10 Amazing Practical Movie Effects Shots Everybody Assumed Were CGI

And though Denis Villeneuve clearly delivered as much as he possibly could practically, there are still 1,190 VFX shots within the film.
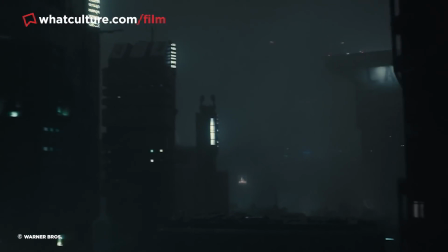(8:10)
The gorgeous towering cityscapes of Los Angeles featured throughout the film are easily accepted as entirely digital,
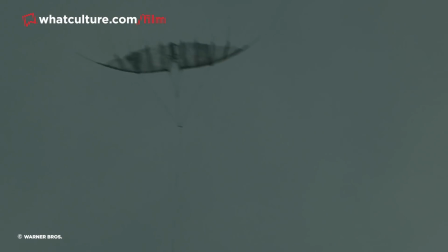(8:17)
given that big-budget Hollywood productions have increasingly shied away from practical miniatures,
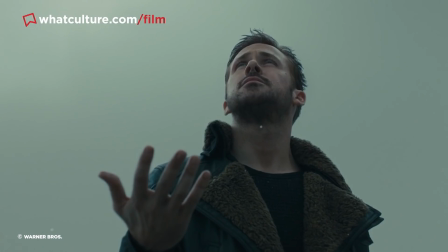(8:22)
which in addition to being more time-consuming are often now more expensive than CGI.
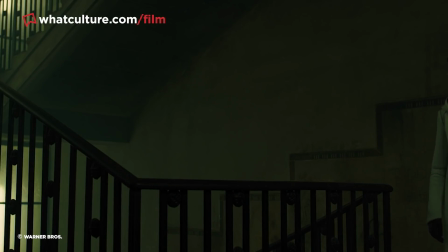(8:27)
But in order to remain stylistically consistent with Ridley Scott's original film,
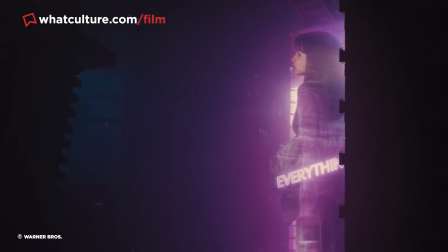(8:31)
Villeneuve hired Weta Workshop to create absurdly intricate miniature cityscapes.
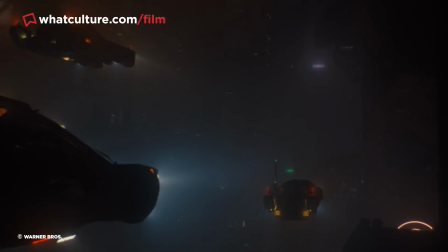(8:36)
Though some of the city shots received CGI embellishments for spaceships, signs and so on,
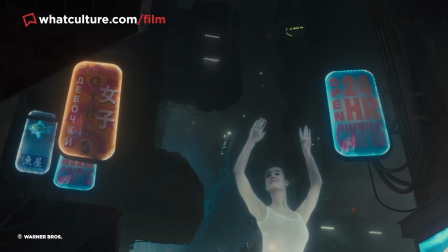(8:41)
the buildings themselves and accompanying lighting were largely all achieved in-camera. As miniature work becomes more scarce in blockbuster films with each passing year, here, sublime work of this scale and quality becomes ever more precious.
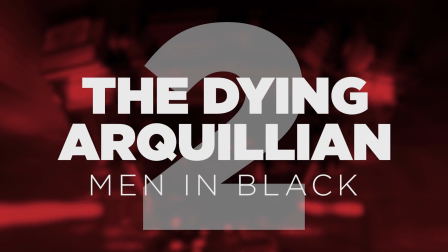(8:55)
Number 2 – The Dying Archillion in Men in Black Despite being almost 25 years old,
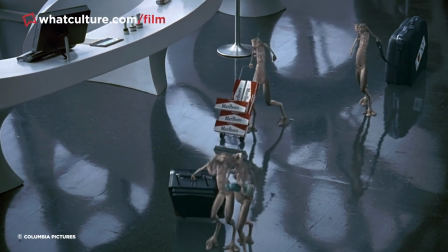(9:01)
the original Men in Black has aged like a fine wine, in large part due to the smart combination of CGI and practical effects.
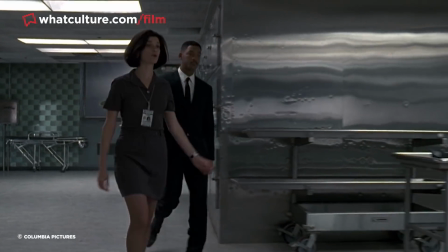(9:10)
You'll surely remember the fantastic sequence where Jay and Kay visit the morgue and speak to a dying Archillion alien that's been piloting a humanoid robot. shot.
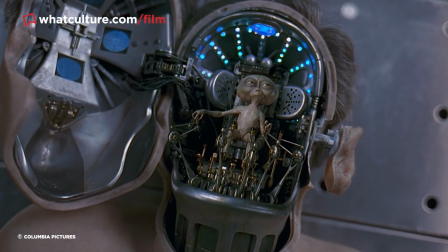(9:19)
The little alien creature is so fantastically expressive that it suggests the effect was achieved through well-aged CGI.
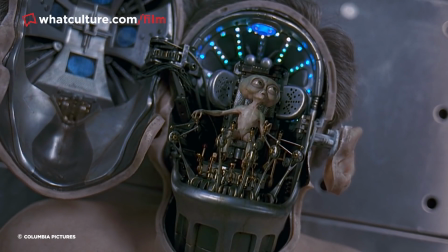(9:25)
But incredibly, the tiny guy was a purely animatronic creation.
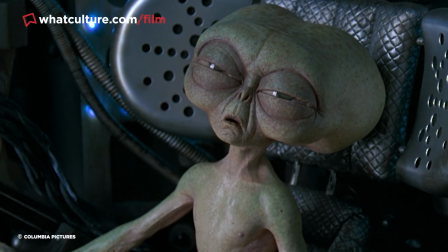(9:30)
Oscar-winning special effects wizard Rick Baker was tasked with creating two animatronic versions of the alien,
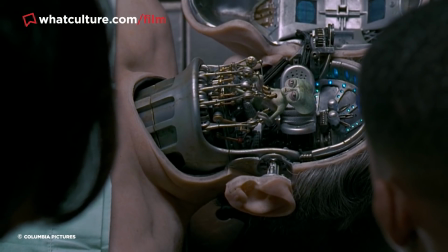(9:35)
a smaller version for medium shots and a larger version for close-ups. Director Barry Sonnenfeld cuts between the two models seamlessly. But most impressive of all, the lip-sync of the alien, which is one of the tougher aspects of working with animatronics, was perfect.
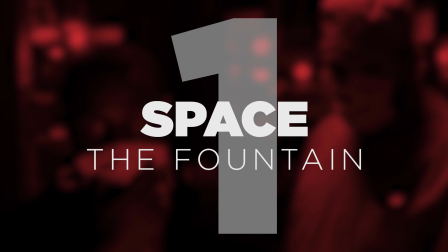(9:51)
So perfect, in fact, that we all believed it was CGI. Number 1. Space in the Fountain Nobody is going to tell you that Darren Aronofsky's masterful sci-fi romantic drama The Fountain doesn't contain a hefty amount of CGI.
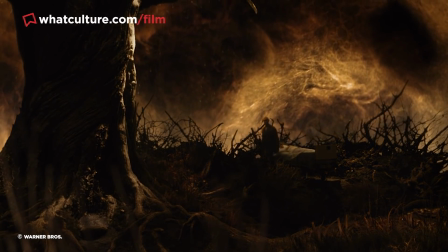(10:05)
But many of the elements that are assumed to be digital were actually achieved practically. Because the film's budget was halved to $35 million during pre-production, Aronofsky was required to get creative in order to achieve his hallucinogenic deep space effects throughout.
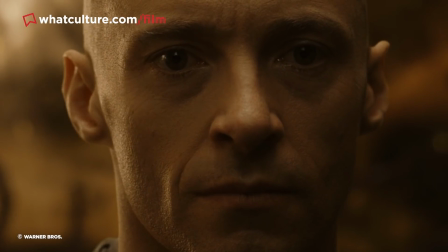(10:20)
He ultimately decided to eschew CGI wherever possible in favour of macro photography,
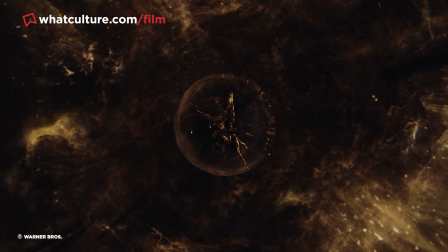(10:26)
hiring specialist Peter Parks to create surreal imagery by reacting chemicals and bacteria together and filming it in extreme close-up.
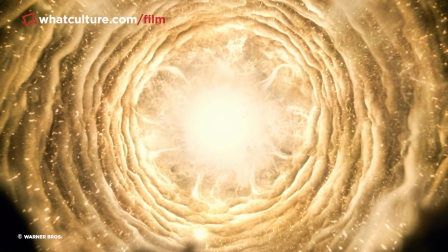(10:34)
All in all, these effects only cost $140,000, and during post-production,
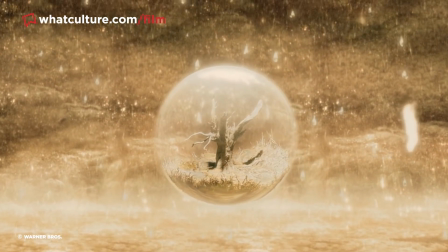(10:39)
the footage Parks shot was composited together to create a dreamlike landscape, quite unlike anything audiences had ever seen in a film before. Though some of the sequences were indeed embellished with CGI, the gorgeous backdrops are entirely practical effects, yet rendered unrecognisable to the layperson due to the magnification involved.
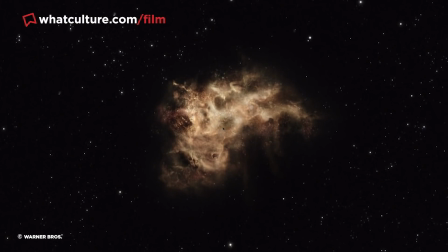(10:59)
Parks perhaps put it best himself. When these images are projected on a big screen, you feel like you're looking at infinity.
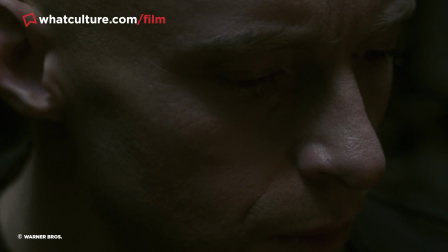(11:06)
That's because the same forces at work in the water. Gravitational effects, settlement, refractive indices are happening in outer space.
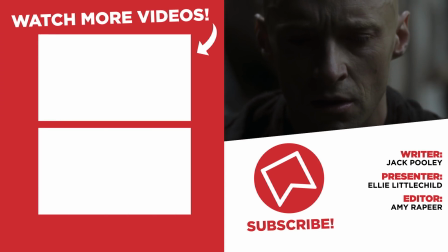(11:13)
And that concludes our list. If you can think of any other examples, then do let us know in the comments below.
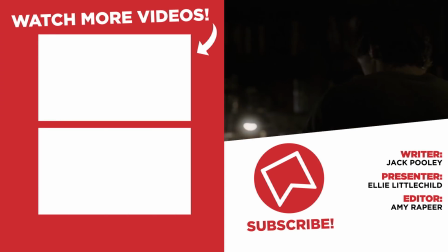(11:19)
And while you're there, don't forget to like, and subscribe, and tap that notification bell.
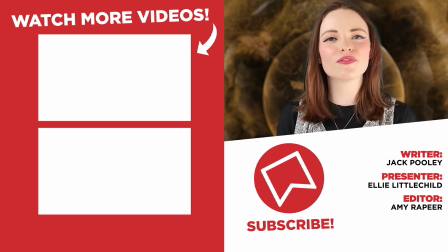(11:23)
Also head over to Twitter and follow us there, and I can be found across various social medias just by searching Ellie Littlechild.
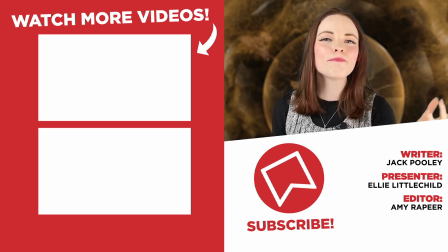(11:29)
I've been Ellie with WhatCulture, I hope you have a magical day, and I'll see you real soon.